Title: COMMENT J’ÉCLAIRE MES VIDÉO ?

L'éclairage est quelque chose de très important pour avoir une excellente qualité vidéo. Je m'excuserai par avance ce setup assez grossier que j'ai fait parce qu'aujourd'hui on parle d'éclairage, on parle de lumière, comment bien s'éclairer en vidéo. Bon en vrai je vais te dire comment je m'éclaire, quel matériel que j'ai, pourquoi je l'ai, comment je l'utilise. Ça va être cool. Ça va être une vidéo qui sera différente des premières vidéos que j'ai faites parce que c'est une vidéo non préparée. Je n'ai pas écrit de texte, tout va être en one shot. Au-devant de mon setup, comparé à beaucoup de personnes, je m'éclaire seulement avec deux lumières une qu'il est en lumière principale celle-ci et une backlight derrière mais qui est plus office de lumière de décoration parfois j'ai mis deux lumières mais depuis quelques temps je trouve qu'une lumière ça fait cool ça fait très minimaliste et j'aime beaucoup le rendu que ça fait et il reste bien jusqu'à la fin parce que je te donnerai le nom et les marques de tout le matériel que j'ai ainsi que les conseils pour que tu puisses comprendre setup il faut qu'on revienne
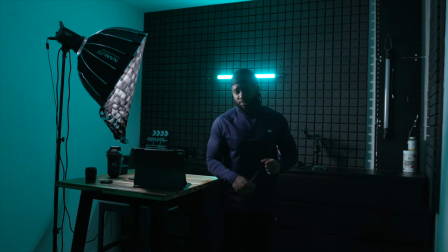aux bases parce que c'est important alors j'allume et ça et
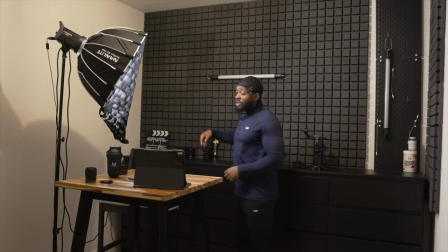je vais éteindre ça et
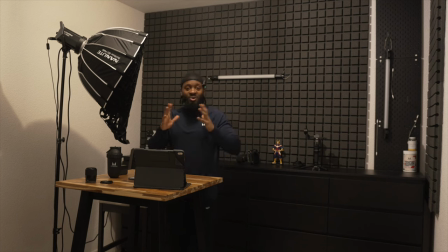ça de base on est comme ça on est sur un setup qui est plutôt nul qui est plutôt voilà c'est pas harmonieux maki light qui est juste ici hop je te la montre elle est
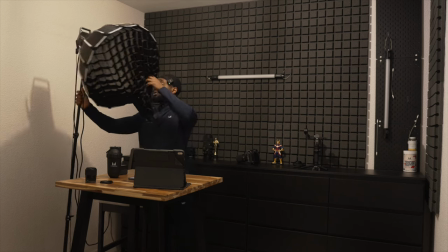là tu vois elle est là et donne un très bon éclairage et dessus j'ai mis ça là une grille d'abeille je
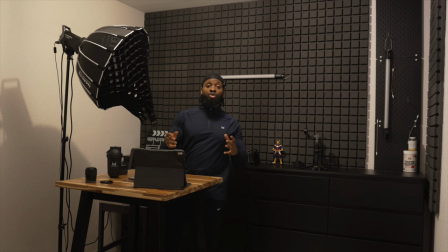te ferai je te ferai peut-être une comparaison de comment ça fait qu'un gris et comment ça fait sans gris j'ai mis une grille d'abeille qui va
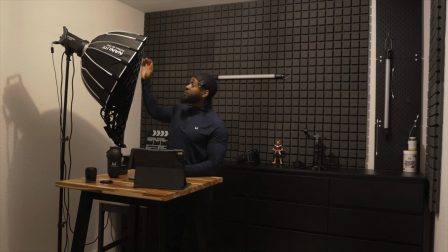permettre d'adoucir ma lumière au niveau de la taille c'est une softbox de 60 cm dessus à côté j'ai
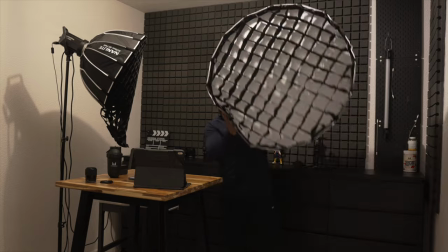une softbox aussi qui est ici qui fait 90 cm alors
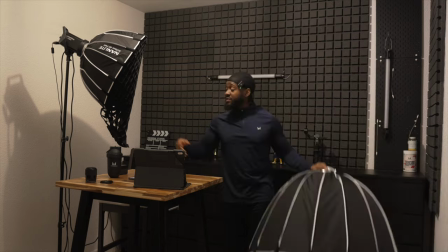mes premières vidéos youtube je m'éclairerai avec ça mais celle ci je l'ai acheté récemment parce que j'ai un tournage bientôt et comme je me déplace et j'ai besoin de lumière tu vois se déplacer avec ça et se déplacer avec ça bah c'est pas pareil tu vois
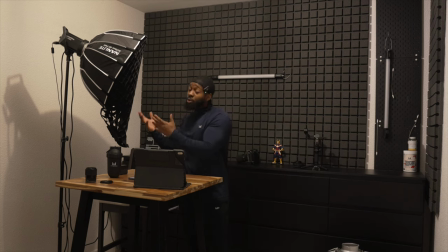et comme c'est petit c'est minimaliste et ben je l'apprends aussi pour m'éclairer mais avant j'avais ce gros truc là devant moi ce qui est bien avec la grosse c'est que voilà tu as plus de lumière ça t'envoie beaucoup plus ce visage c'est bien mais avec ça j'ai un aspect qui est très intime très dark très mystérieux et ça c'est cool ok on va revenir sur les
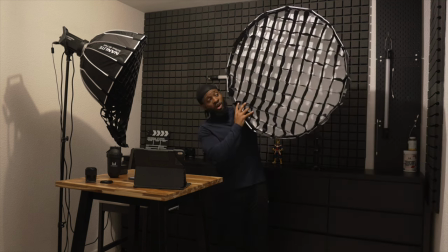grilles d'abeilles ce qui est bien c'est que quand tu as des grilles d'abeilles l'éclairage yvan tout droit
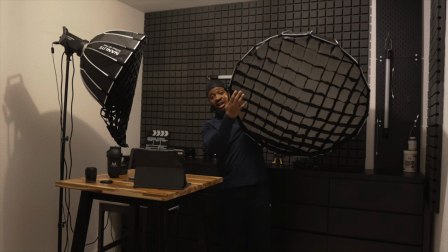tu vois l'éclairage est dirigé si je retire les grilles d'abeilles l'éclairage va éclairer un peu comme une ampoule ça va éclairer partout tu vois et c'est pas ce
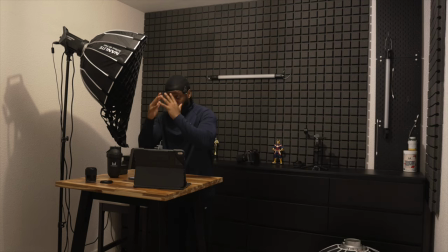que je veux moi ce que je veux dans des vidéos comme ça c'est à voir mon visage éclairé et le reste derrière moi je veux que ça soit noir afin que quand je mets ma lumière d'ambiance qui est juste ici et ben ça donne un effet où voilà le fond les
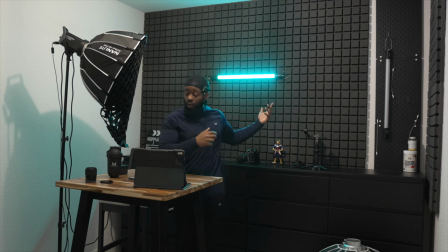noirs mais coloré mais mon âge l'éclair il n'est pas bleu à cause de ça tu vois parce que c'est derrière moi et ça c'est top beaucoup de personnes me disent dames et j'ai des premières pas lumière j'arrive pas à m'éclairer il arrive pas à avoir un setup cool ça c'est peut-être dû à ta lumière qui est trop puissante si tu veux il ya beaucoup de personnes qui ont des spots de lumière qui sont vraiment très puissante très fort très dur et ça ça pénalise beaucoup je vois si je peux en trouver un j'arrive c'est bon je les trouvais la plupart des personnes achètent des lumières comme ça des spots comme ça des spots qui sont vraiment très agressif très très fort alors ça je ne dirais pas que cette lumière qui sert à rien je ne dirais pas que cette lumière qui est nulle je dirais que cette lumière qui est mal utilisé par certains créateurs de contenu parce que beaucoup s'éclaire avec ça alors que je dirais pas c'est pas fait pour ça mais tu n'as pas un éclairage esthétique avec ça en revanche ce qui est bien avec ça je ferai peut-être une vidéo dessus complète c'est que ça a plusieurs modes de couleurs en fait tu peux avoir plusieurs couleurs plusieurs lumières je peux avoir des effets tu peux avoir des trucs cool avec et ça c'est bien ça des avantages pour éclairer des scènes en général ou faire des petites ambiances une usante écouté dans des coins de scène là c'est intéressant mais pour s'éclairer le visage avec ça c'est compliqué là tu vois j'ai mis la
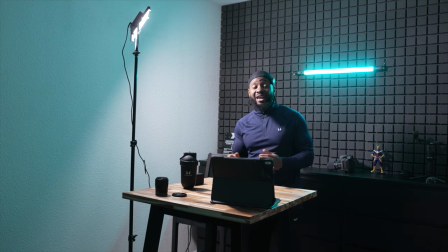lumière juste ici qui m'éclaire tu vois que l'ambiance n'est pas pareil c'est pas la même j'ai mis la même température de couleur que j'utilise pour ma softbox c'est à dire une lumière blanche et tu vois que on n'a pas tout à fait les mêmes rendus je mette la caméra comme je l'avais d'habitude quand je fais mes vidéos et tu vas voir ça donc voilà comment on est au niveau de l'éclairage quand je fais
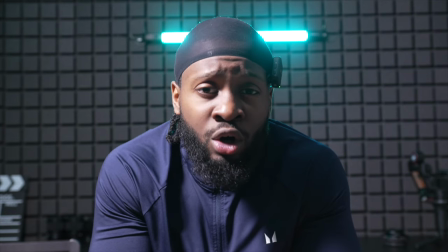une vidéo normale youtube ou quand je fais une vidéo pour les stories des autres réseaux tu vois que la lumière est
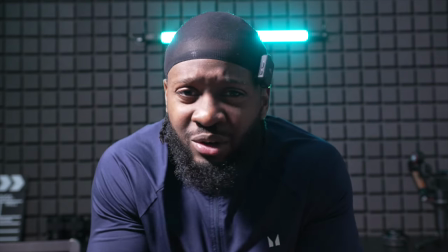agressive elle n'est pas cool elle n'est pas flatteuse on n'a pas envie tu n'as pas envie de suivre et ça c'est normal parce qu'il n'y
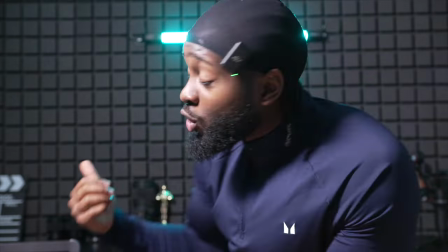a pas de gris d'un bel et la lumière n'est pas dirigée La lumière éclaire partout et y compris mon fond T'as ma lumière bleue, elle a pas d'utilité Bon là c'est bien,
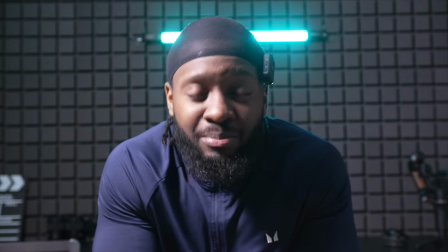on voit qu'il y a une lumière bleue Y a une petite ambiance, mais c'est pas pareil J'aime pas le cachet, on n'a pas ce dark,
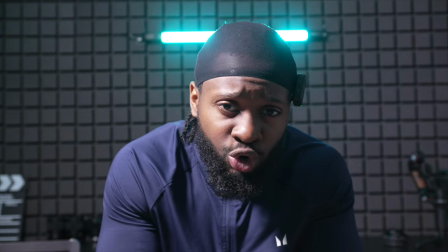tu vois Parmi toutes les personnes qui m'ont fait des messages par rapport aux lumières Et les vidéos que vous m'envoyez Et bien
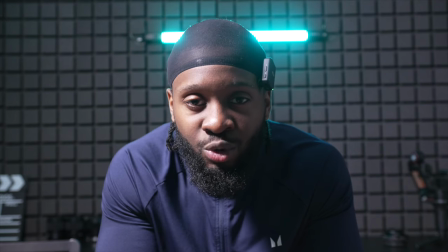l'éclairage ressemble à ça Et c'est clairement pour ça Ta lumière n'est pas dirigée Tu veux un bon éclairage,
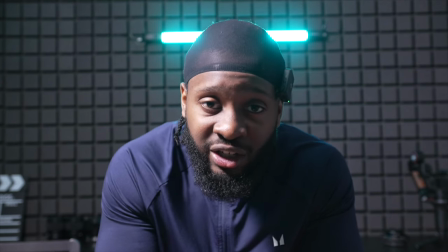ta lumière doit être dirigée Bien entendu dans certains cas Retire les grilles d'abeille et avoir un éclairage comme ça C'est avantageux mais dans d'autres cas,
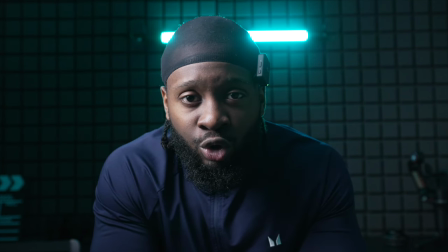il vaut mieux les retirer. Revenons au vrai setup lumière maintenant. Tu vois que la lumière est mieux, c'est plus flatteur. Le fond, il est noir. La lumière, il éclaire bien mon visage et là, on est bien.
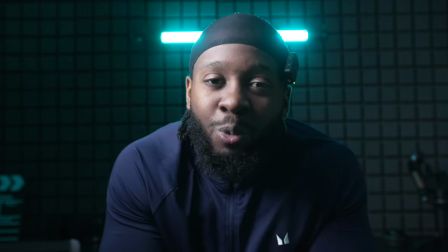Bien entendu, là, j'ai sorti la lumière du cadre. On n'est plus dans le tout premier plan de la vidéo. Là, on est vraiment dans le plan de vidéo initial.
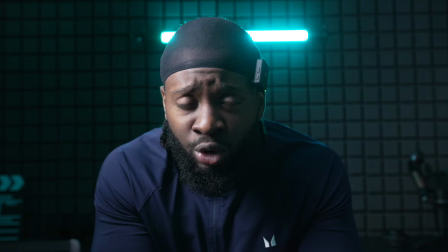Certaines personnes, et notamment dans des productions un peu plus grosses, ils aiment bien qu'ils aient un éclage en trois points.
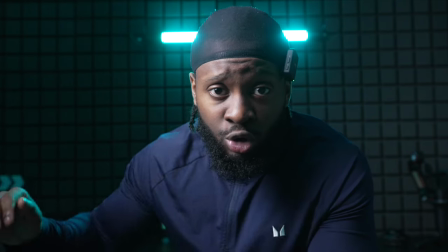C'est-à-dire une lumière principale, une lumière secondaire qui va être derrière,
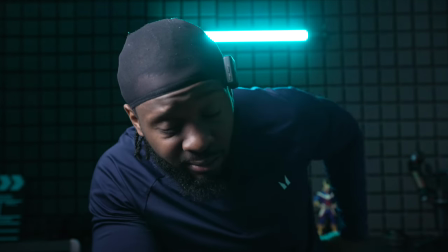mais aussi une lumière qui va être sur le côté pour déboucher un peu de ton fond, pour avoir un éclairage parfait.
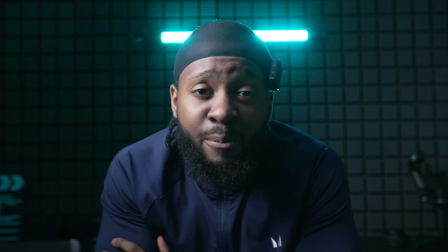Moi, je peux le faire, mais honnêtement, je n'ai pas envie et j'ai la flemme. Et pour me faire les deux en même temps derrière,
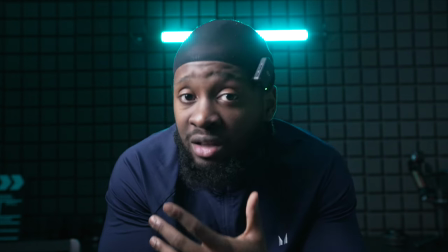j'ai cette lumière secondaire qui est à la fois assez forte pour donner une lumière en backlight,
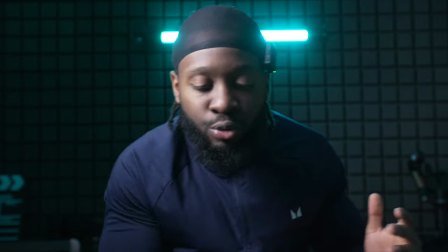mais aussi faire une mini fill light j'ai envie de te dire pour me détacher complètement du fond et j'aime beaucoup le rendu que ça
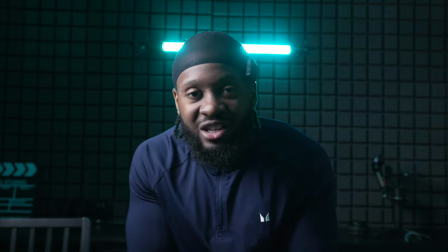donne maintenant je vais te partager avec toi les marques que j'utilise afin de bien m'éclairer alors on va commencer
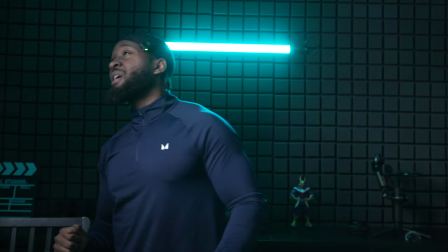par ma lumière principale qui m'éclaire juste ici alors la marque c'est une lightmon LA150D